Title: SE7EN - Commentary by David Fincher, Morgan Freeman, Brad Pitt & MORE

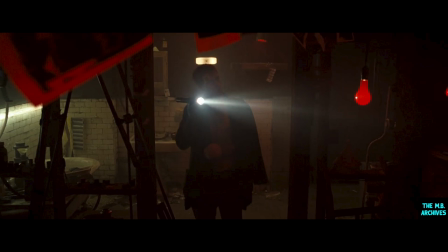69:34 additional lower end black enhancement, you're also starting by making a print that doesn't have as much color. It's a more muted, more pastel sort of print.
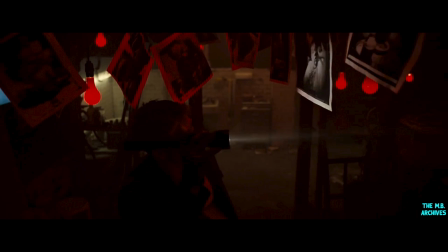69:51 This flashlight, this blinking flashlight, was something that actually happened when we did the first scene, Gluttony. And we couldn't get the flashlight to work. And then we decided we liked it and we were going to use it in the scene, and then we couldn't get it to do it anymore.
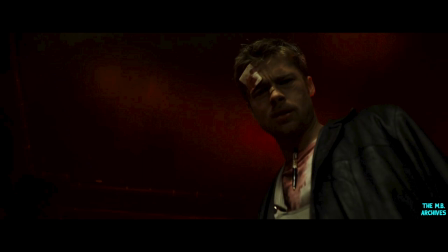70:05 So we had had them rig it to do this where it would cut in and out. The most frightening thing about serial killers is how in a world that's so crowded do people hunt other people and defy detection? How is it possible?
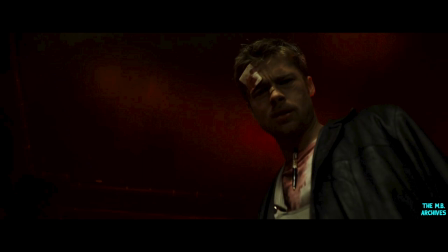70:25 You know, you sit there and you go, you know, Jeffrey Dahmer, like, how fucking out of it were his neighbors that they didn't say, you're running a saw at 2 o'clock in the morning. What's the deal, Jeff, you know?
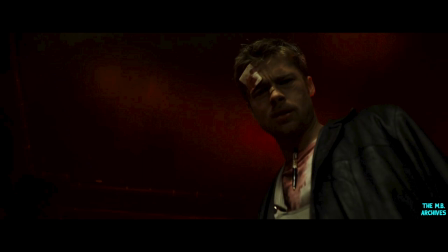70:40 Somerset!
Arthur Max. Yeah. We pulled references from wherever we could, and
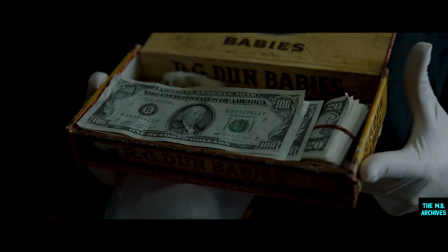70:51 we thought of his mind as being so labyrinthine that there would be no particular limit to the kinds of imagery that we could use. We just looked for a kind of John Donis wherever we could find it, whether it was in popular culture, pornography,
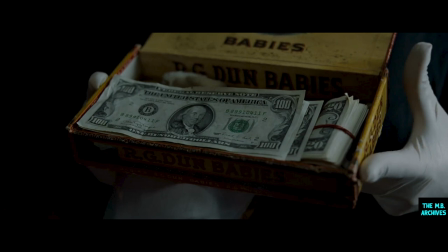71:14 high Renaissance engravings, contemporary photographs,
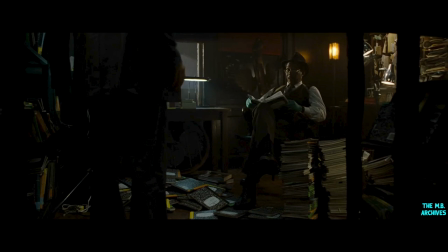71:22 or magazines. Almost anywhere, and people were going around almost having contests to see if they could find something that was more fetishistic and more compulsive, obsessive than anybody else could find.
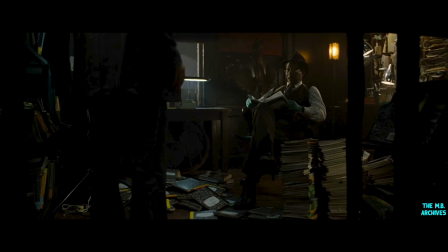71:40 His library and the room that was his library came from the fact that he was a meticulous and obsessive journal keeper,
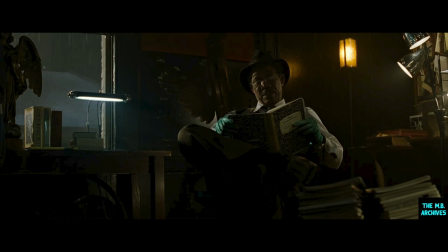71:48 and I believe we had 2,000 notebooks which we had to age and color code and end label. This went on for several nights, having people working around the clock doing this to get all of those ready.
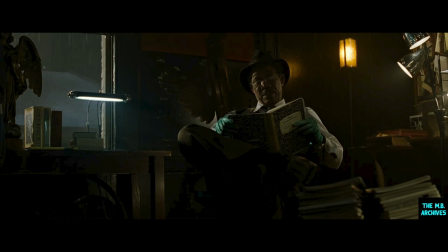72:07 And the idea was that this character had an obsessive need to accumulate and to categorize, and had a mysterious filing system that only he understood.
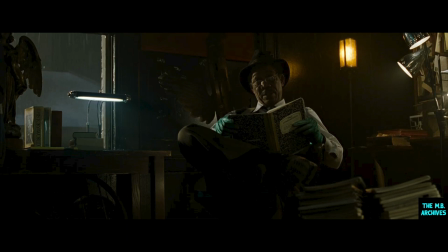72:22 And so there was chaos. But within that chaos, we tried to give some kind of sense of order. And it was a difficult balance, because if you weren't careful,
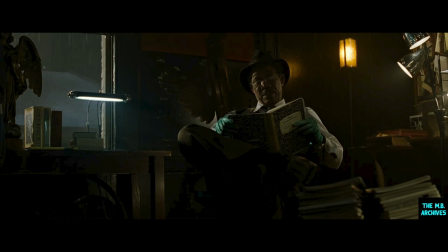72:34 it looked too neat and didn't have the right feeling of the depraved side of his violent nature. And if it was too disorderly, it didn't kind of speak of the compulsive side of his obsessive nature. Okay, now I love this again. This is great writing. Just a huge surprise. We don't expect at all. The phone was originally right next door, and it was just too easy for us to find, so we shoved it.
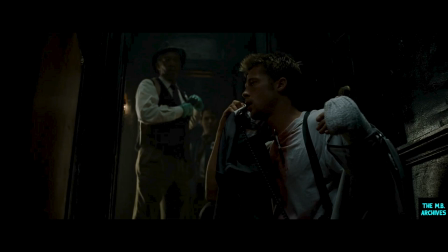73:05 We wanted to have this confusing moment and this real mad dash, so we put it at the clear other end of the apartment and hidden. It's not like John Doe's got a lot of friends to call, you know?
Hello?
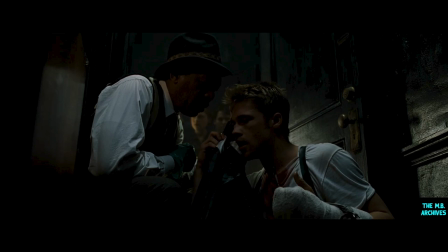73:24 Totally unprepared for the situation.
I respect you law enforcement agents more every day.
It was Fincher on the other line when we did it. And that was added later, after we had shot the thing. That's the real cast there from the accident.